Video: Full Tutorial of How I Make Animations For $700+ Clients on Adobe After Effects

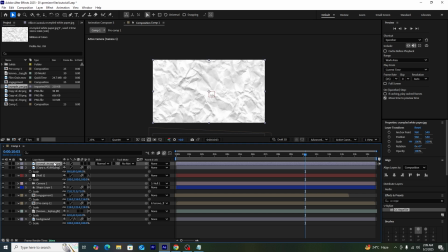You guys can see currently. Next we'll be adding the crumbled paper into our composition and we want it to be only covered with the brain.
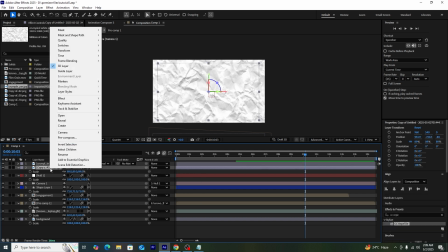So to do that, what I'll be doing is actually just track matte it with the brain PNG, and you guys can see currently.
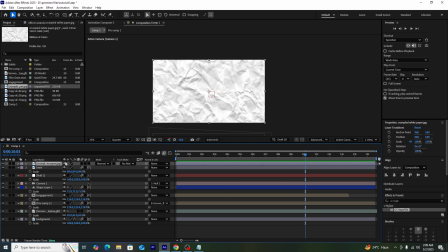First I'll be renaming this image to brain so it becomes a lot more easier for us to understand.
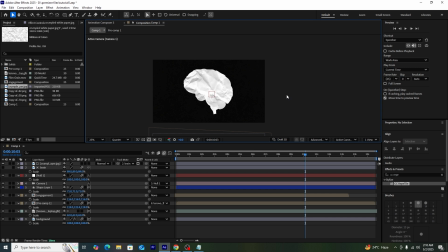And you guys can see currently the overall crumbled paper image has been covered with the brain PNG and looks really good. Just need to set some things now.
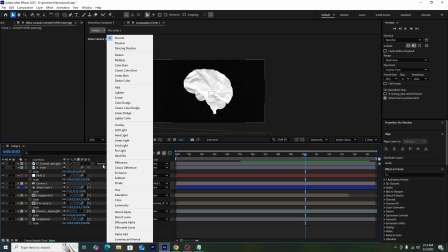So first what we'll be doing is actually adjusting the blend mode, and to do that what we'll be doing is just select the from normal to hard light, and then we'll be actually using a hue and saturation effect.
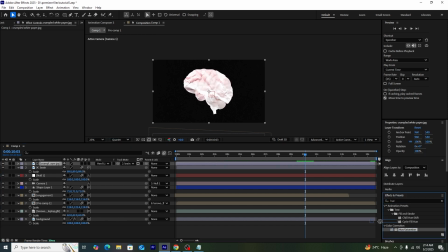Last time we used it for like adjusting the lighting and adjusting the saturation, but this time we'll be actually using to color the overall crumbled paper and overall the blended picture. First we'll be just selecting the colorize button, and then after that we'll be adjusting the angle of the colorize tint,
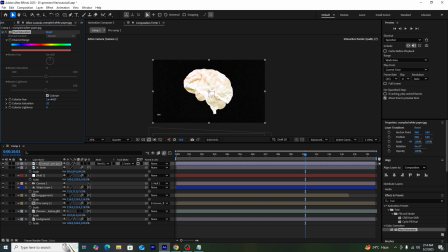and we'll be selecting it to something which we feel like is actually a lot more suitable in the situation. Now to add a wavy effect, we'll be adding a wave warp effect onto our crumbled paper, and then adjust the position of our crumbled paper, and then adjust the wave height as well as the wave length.
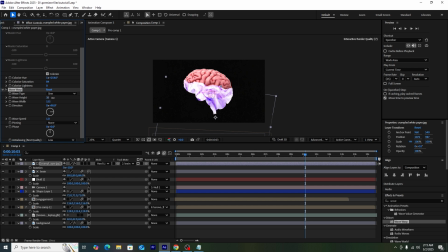So you guys can see currently, I think by increasing the width and as well as like lowering the speed, it will look a lot more better. And you guys can see currently looks something like this. It looks really good in my opinion. Also what we can do is actually just change some coloring. So let us just make it a lot more yellowish.
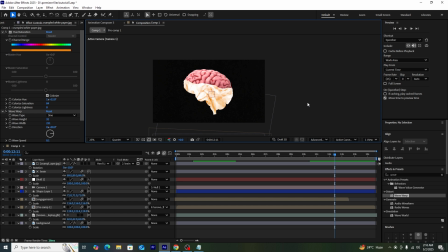Now we'll be adding another text layer and adding a text onto our screen, and we'll be just writing quickly here dopamine. What we'll be doing is actually just going to track matte the dopamine with the crumbled paper,
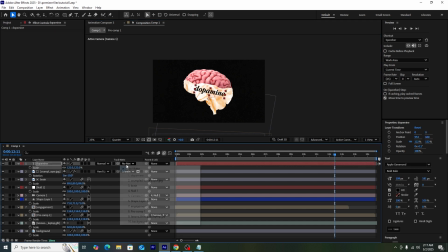and then adjust the rotation of the text layer, and then track matte the dopamine text layer with our crumbled paper. So you guys can see currently how our overall composition looks like. The reason why I actually made the track matte with the crumbled paper is because we want the dopamine text to be shown exactly at the same time the waves are being shown up.
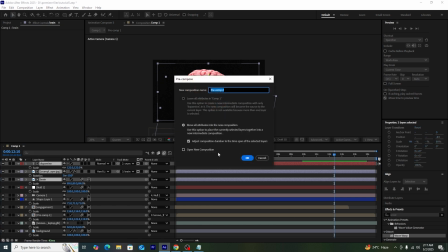So that's the reason why I actually track matte the text layer with the crumbled paper. So what we'll be doing is actually next pre-composing the whole thing.
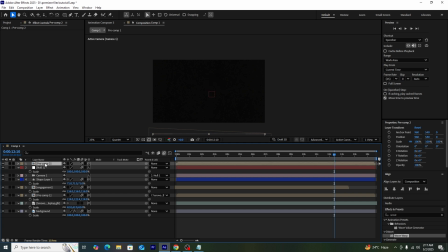So currently you guys can see that I cannot see the complete brain animation which we made. This is because like we need to adjust like the position of the brain in our pre-composition.
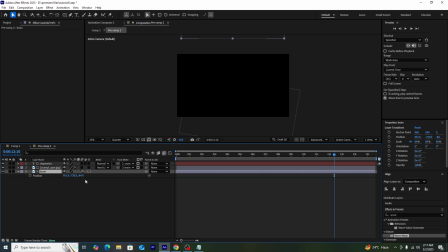So let's just do that quickly.
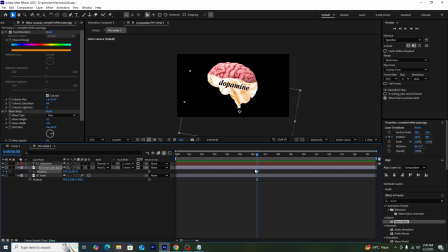And we can overall set the other things and set the position keyframe which we made for the crumbled paper, which you guys can see on the screen. Then press the F9 button, and then after that making the keyframe a lot more faster so it has an
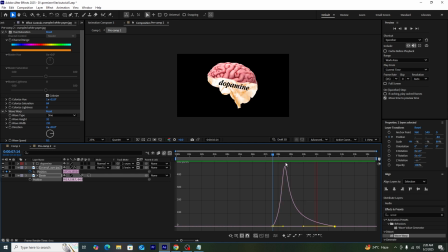overall smooth look. and you guys can see it's being perfectly being shown and exactly how we want to.
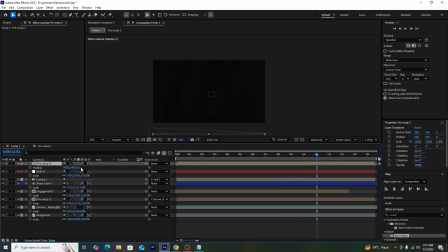Now what we can do is just adjust the pre-composition's position to upward how we want to, and also like adjust its z-axis so that it does not collide with the background. So you guys can see currently overall how the composition looks like.
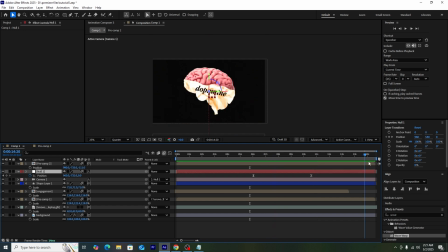Okay, the animation looks perfect and the dopamine index is being shown perfectly. Now what I'll be doing is just adding some camera movement and camera animation. So I'll be making some animations with the camera now, just some zoom ins and zoom out. So overall it looks really good.
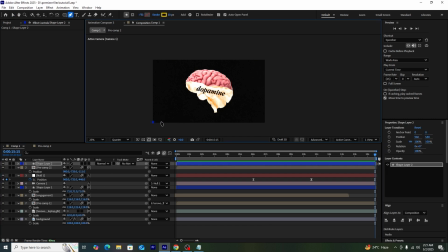Next up what I'll be doing is actually create a shape layer and set its color to green to show a rise in the value.
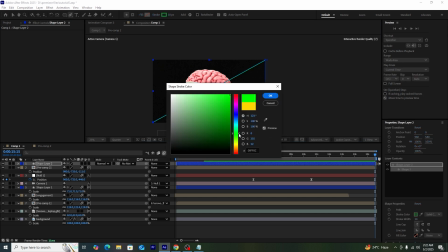And just using the pen tool I'll be creating the shape layer,
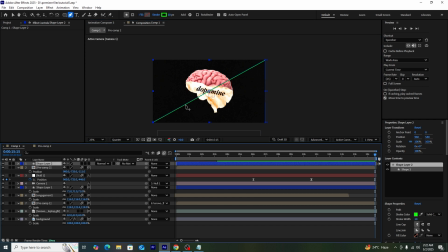and by selecting the shape layer I'll be creating some points into the complete line itself, so that I can create some designs overall within the shape line itself. And you guys can see currently I created this wave type line, and then just increasing the stroke a little bit so it looks a lot more prominent.
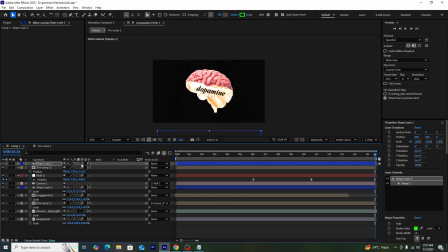And then after that as well as we'll make it 3D as well, so that it is being shown actually on the upper part of the video. So let's just quickly like make it being shown upper on the upper side,
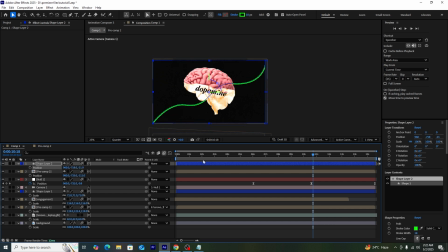and then just its position so that it's perfectly all set and does not collide with the background, which you guys can see on the screen right now. Next what we'll be doing is actually just selecting the shape layer and going into the contents, then going to shape, and then actually selecting the stroke button.
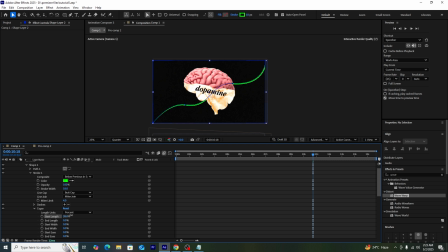Next what we'll be doing is actually just making the tapers around the shape layer.
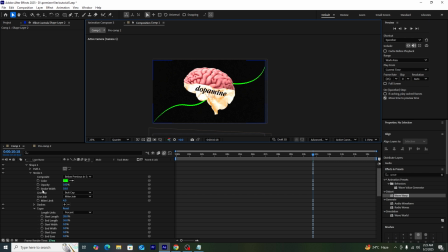After that is done, we'll be actually creating dashes, and we can do that by actually pressing the plus button alongside of the dashes, and then we'll be just like changing the offset and as well as the dash size,
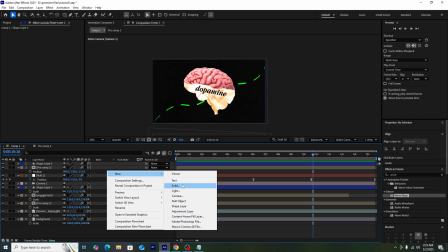which you guys can see on the screen right now. Now I'll be creating another green solid, and you guys can see on the screen how I made it.
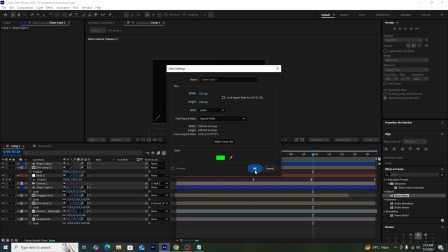So what I actually want to do is actually create a glowy area below the shape layer which we want to make.
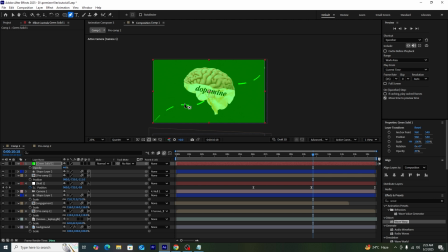First we'll be making a solid, and after that what we'll be doing is actually select the solid and then press the pen tool so that we can create a mask. And now what we'll be doing is actually create a mask alongside the lines, and you guys can see on the screen right now I'm actually doing it currently.
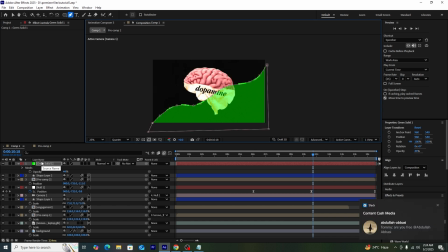Okay, so the masking is completely done, and you guys can see on the screen the below part has been completely masked out, so that's looking really good. Next up what we'll be doing is actually just increase the feather of the mask so it has a glowy look and does not have a hard look overall on its edges.
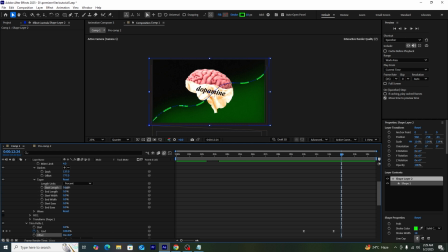And you guys can see on the screen right now it looks really good and completely being having a glow just on the downward side of the
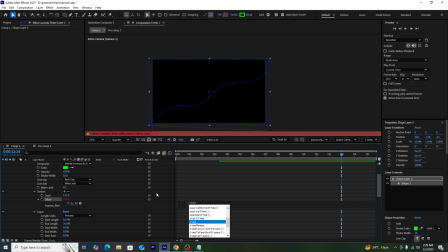line shape layer which we made, adjusting the tapers little bit.
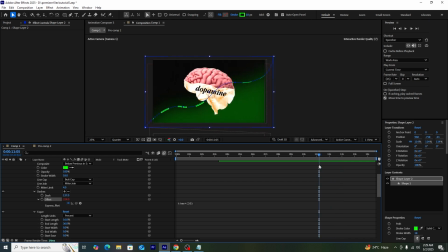And what we'll be doing is actually just we want to create an animation around the offset so that we have the lines being moved consistently throughout the time. So to do that index by pressing the alt button as well as clicking on the stopwatch, we can get the expression bar,
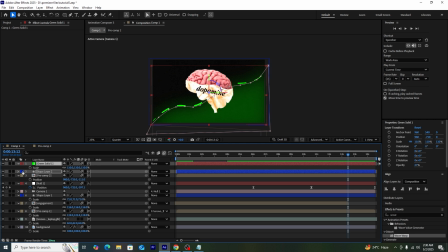and then in the expression bar we'll be actually typing time steric 40 so that we can have some movement along with the dashed lines. And to animate the look of the glowy area, we'll be adding some opacity keyframes so that looks really good and being animated overall into the whole scene.
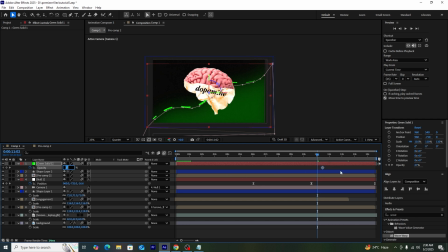And then select all the keyframes and just press F9 so that they become completely smoothened.
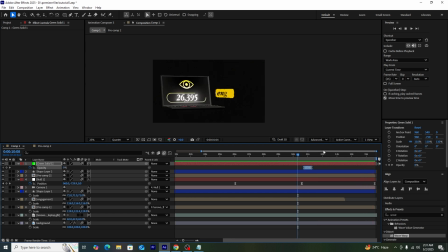So currently you guys can see how the overall looks of the scene is being like. Looks really nice, really aesthetic. Okay, looks really perfect.
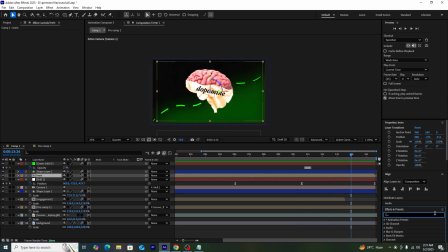The movement looks really great. So this is how the complete composition currently looks like. Quickly then I'll be actually renaming the pre-composition of brain and set it to brain. And now what I'll be doing is actually into the brain pre-composition we'll be adding a drop shadow effect and set the color to white,
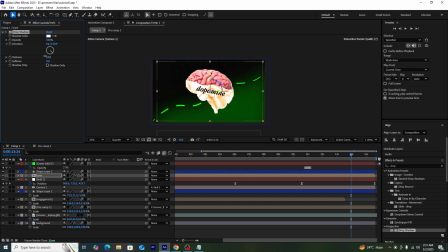and then just add some white edges onto our pre-composition, which you guys can see on the screen. We'll be keeping the opacity to completely 100, and then adjust the distance of the pre-composition shadow and set its angle to the wherever we like.
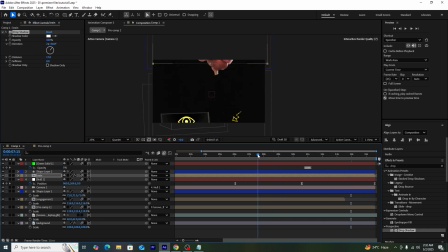So it's like up to you to wherever you want to set it.
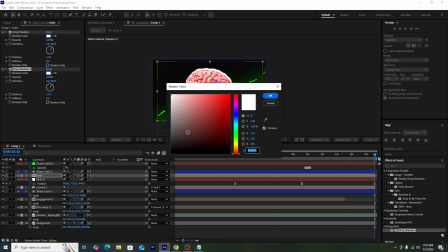And then what we'll be doing is actually duplicating the drop shadow again, but this time we'll be actually setting it to black.
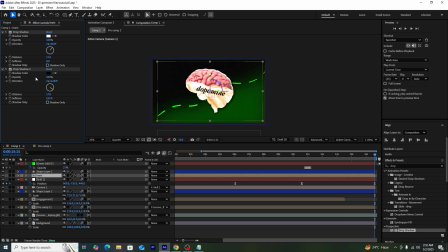And to add the depth onto the overall image, we'll be actually doing this technique. So we'll be having two drop shadows into our brain composition. So currently you guys can see below the black drop shadow on the pre-composition.
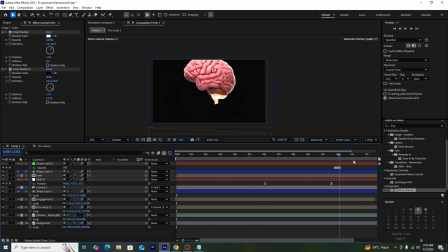It looks really great. Now next I'll be adding the IPNG again. I can also get it again from Canva, but I already have it in my pre-composition.
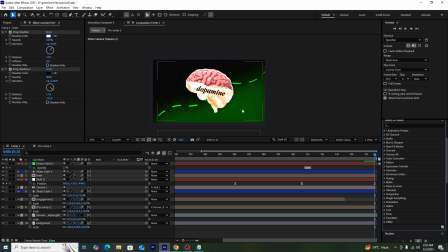So let me just quickly copy it and add it into the pre-composition and set its color to something a lot more light color to something white. But first I'll be actually making it 3D so that it is positioned perfectly, and then later on I'll be just copying it.
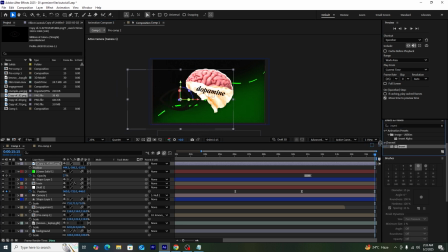So let me just do it first itself. And then I'll be adding an invert effect. So that from its color black, it's being inverted to white. And I'll be just adjusting the rotation after making it 3D, and then just making some duplicates. So that there are 4 pieces of this in our scene. Now what I'll be doing is actually adding some wiggle effect into these PNGs.
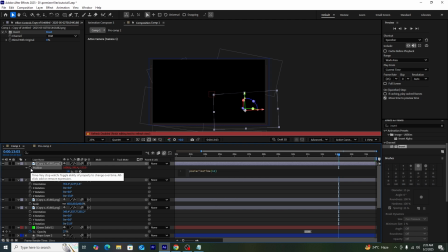So to do that, I'll be using again the expression bar by pressing the Alt button as well as pressing the stopwatch button, so that I can create and get the expression bar and put in this expression posture as time 12 and wiggle 4 and 5,
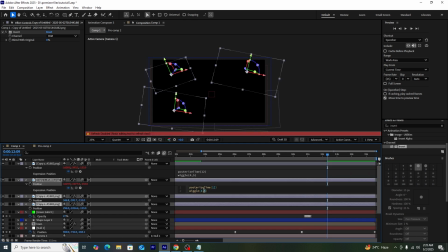and then add this expression to all the IPNGs. But I'll be changing some parameters so that they're actually not moving all at the same time. And you guys can see on the screen, 2 of them are actually having same parameters and 2 of them are literally having a little bit different parameters.